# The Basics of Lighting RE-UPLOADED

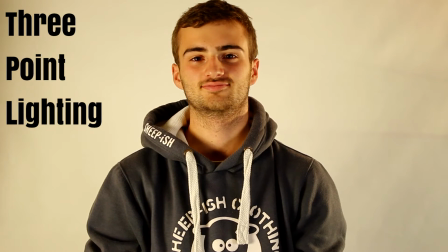0:00 In this tutorial I'm going to be talking about lighting. With 3-point lighting there are 3 main lights that are most commonly used in this setup.
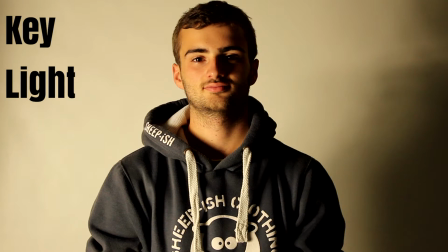0:05 The first is the key light, which is the most powerful of the 3 lights and is often used to light up the majority of the subject's face.
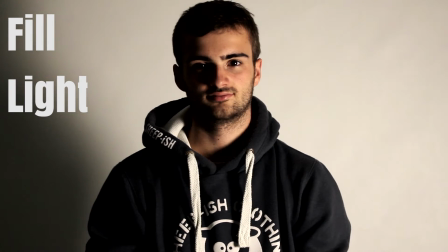0:11 The second most powerful light in this setup is known as the fill light. The fill light is most commonly used to light up the remainder of the subject's face on the opposite side to the key light.
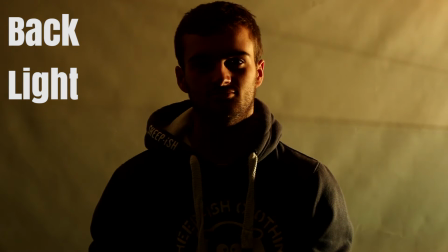0:18 And then the last and least powerful light in this setup is known as a backlight. It's commonly used to separate a subject from the background as it adds a slight halo to whatever it's lighting up.
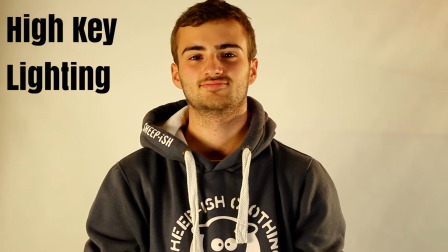0:25 This is an example of 3-point lighting when all 3 lights are used together. This is also an example of high key lighting, meaning there are lots of lights in the scene and they're very soft.
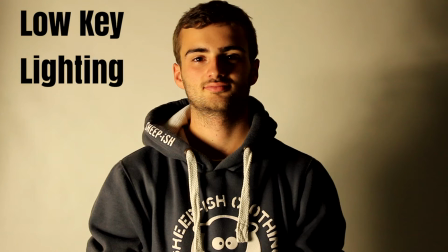0:33 High key lighting tends to be used for more comedic purposes as the light tends to be very warm and natural. These 3 clips are examples of low key lighting, in which there are only 1 or 2 lights used and they create very harsh shadows.
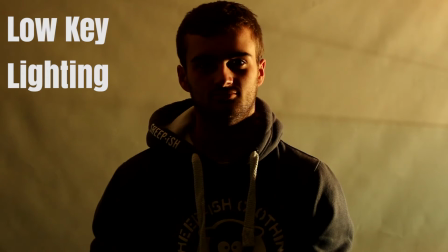0:42 Low key lighting is often used in horrors or thrillers too, as it creates an intense image as there is a lot of contrast between the highlights and the shadows.
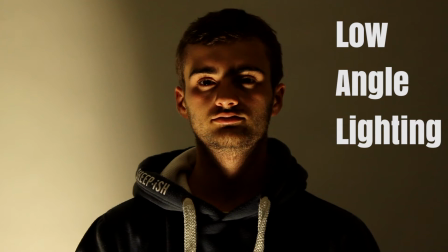0:48 Lights can also be used from different angles to give a very different feel to the image produced by the camera. What you see here is an example of low angle lighting.
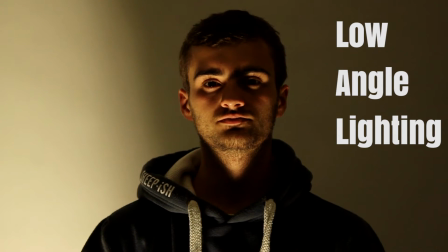0:54 This is often used in horrors or thrillers as it adds a very unnatural shadow to the subject's face. This often comes across as very sinister, which is why it fits the genre perfectly.
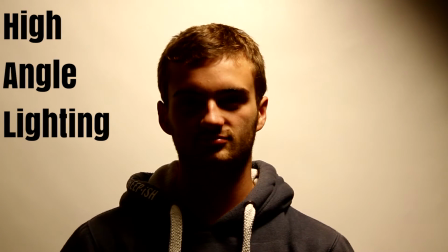1:01 And then this is an example of high angle lighting. This is considered to be a much more natural look as it's similar to standing outside under the sun.
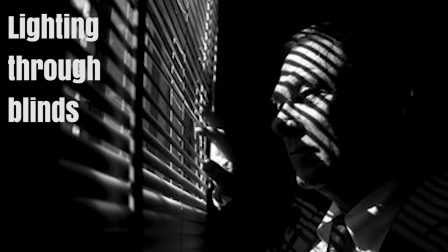1:07 This is an example of lighting through blinds. It creates long shadows that pass right through the scene, which creates a feeling of intensity.
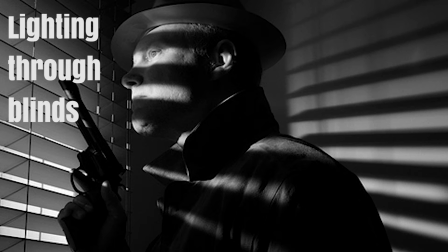1:13 It also creates a lot of contrast in the scene as it's about 50% shadows and 50% highlights. This is an example of film noir lighting.
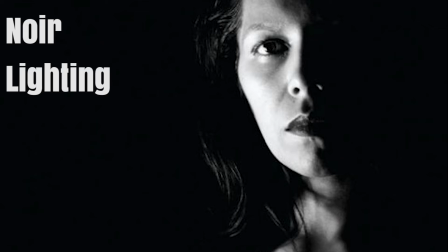1:19 It's famously used in thrillers as it creates a sense of mystery. Here you can see the application for gels.
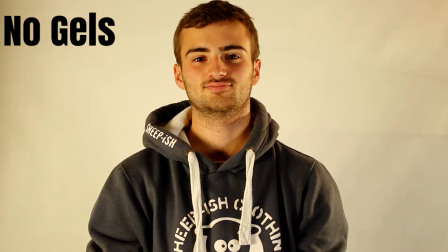1:24 Gels can often be used to change the colour temperature of a light. There are 2 different colour temperatures, cool and warm.
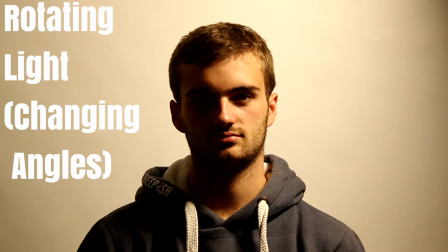1:31 And then you can use a combination of gels to change the light anywhere between the 2. Here we've rotated the light around the subject's head to show what the shadows do when you change the angle of the lighting. I'm going to talk for a second about the different kind of lights. Natural light just comes from the sun and it's a very good light source. The only problem with natural light is you have no physical control over it as the sun moves at different times of the day, and it can also depend on the weather how much light you actually get out of the sun. On a clear day the light from the sun will be quite warm and harsh as it doesn't have to pass through the clouds. Whereas on a day like this where it's overcast the light will be much cooler in terms of colour temperature, and it will also be a lot softer as it has to pass through the clouds to hit whatever it's lighting up. Next there are LED panels which are really useful because they can actually run on batteries. The one I'm using as a backlight over there is a very small one, but you can also get much bigger ones that light up a much larger area, and they're also more powerful. The higher end LED panels allow you to change the colour temperature of the light from blue to orange as well, so they're very useful. One of the benefits of these is that they don't get warm as well, so you can leave them on for a long time and they won't heat up and burn you if you touch them. Next there are lights that use fluorescent bulbs. Fluorescent bulbs are daylight balanced and they're often used in conjunction with a diffusion panel so that you can get a very soft light out of them and a very cool light. They're very useful because at their daylight balance you can use them in conjunction with gels in order to change the colour temperature. Whereas with a light that has a tungsten bulb in it, it's very difficult to change the colour temperature because tungsten bulbs already produce a very orange colour. And then there's more powerful lights such as redheads that use tungsten bulbs. These lights are much more powerful and they produce a lot more light, but they're also very orange and warm, and the bulbs get very hot. You can get different sizes of these lights, and the biggest ones can even be used to simulate the sun if you're on an inside film set. Which light you choose to use depends on what effect you want to get out of it, and they can all produce a very different look. It all just depends on the style you're going for. This is another example of 3-point lighting, except in this setup I only have 1 light. In this case I have a window on my left which I'm using the light from the sun. So this is creating soft light as it's about 5 o'clock in the afternoon and it's really overcast outside, so the light's very soft because the sun's going through the clouds, which is creating a very soft light on this side of my face. And then on this side I have a white bed sheet which is reflecting the light from the sun back onto this side of my face. This is known as a bounce or a reflector. And then on this side here I have a small 160 LED panel that I'm using as a backlight to give this kind of halo effect, as I said earlier, on the side of my face and like the back of my shoulders. The key thing in this setup is the use of the sheet. If I take this down now, you'll be able to see a huge difference in the side of my face because there's no light being reflected back on from the sun. So I've simply got the backlight and then the key light here. And now the sheet's back up and reflecting light back onto the side of my face. You can see the difference. I'll show a picture of a reflector now so that you guys can see what it looks like. But I don't actually own one, although I've seen enough videos to know that you can make a reflector out of pretty much anything that has a shiny or white surface. In this case I'm using a bed sheet, but you can also use things like tin foil or just a large piece of paper. The key purpose of this is that a light surface is able to reflect sunlight back onto this side. And as you can see it's not as bright as the sun, which means that this is kind of acting as the fill light. I've got the key light here, which is the sun, and then the backlight, which is the LED panel over there to my right.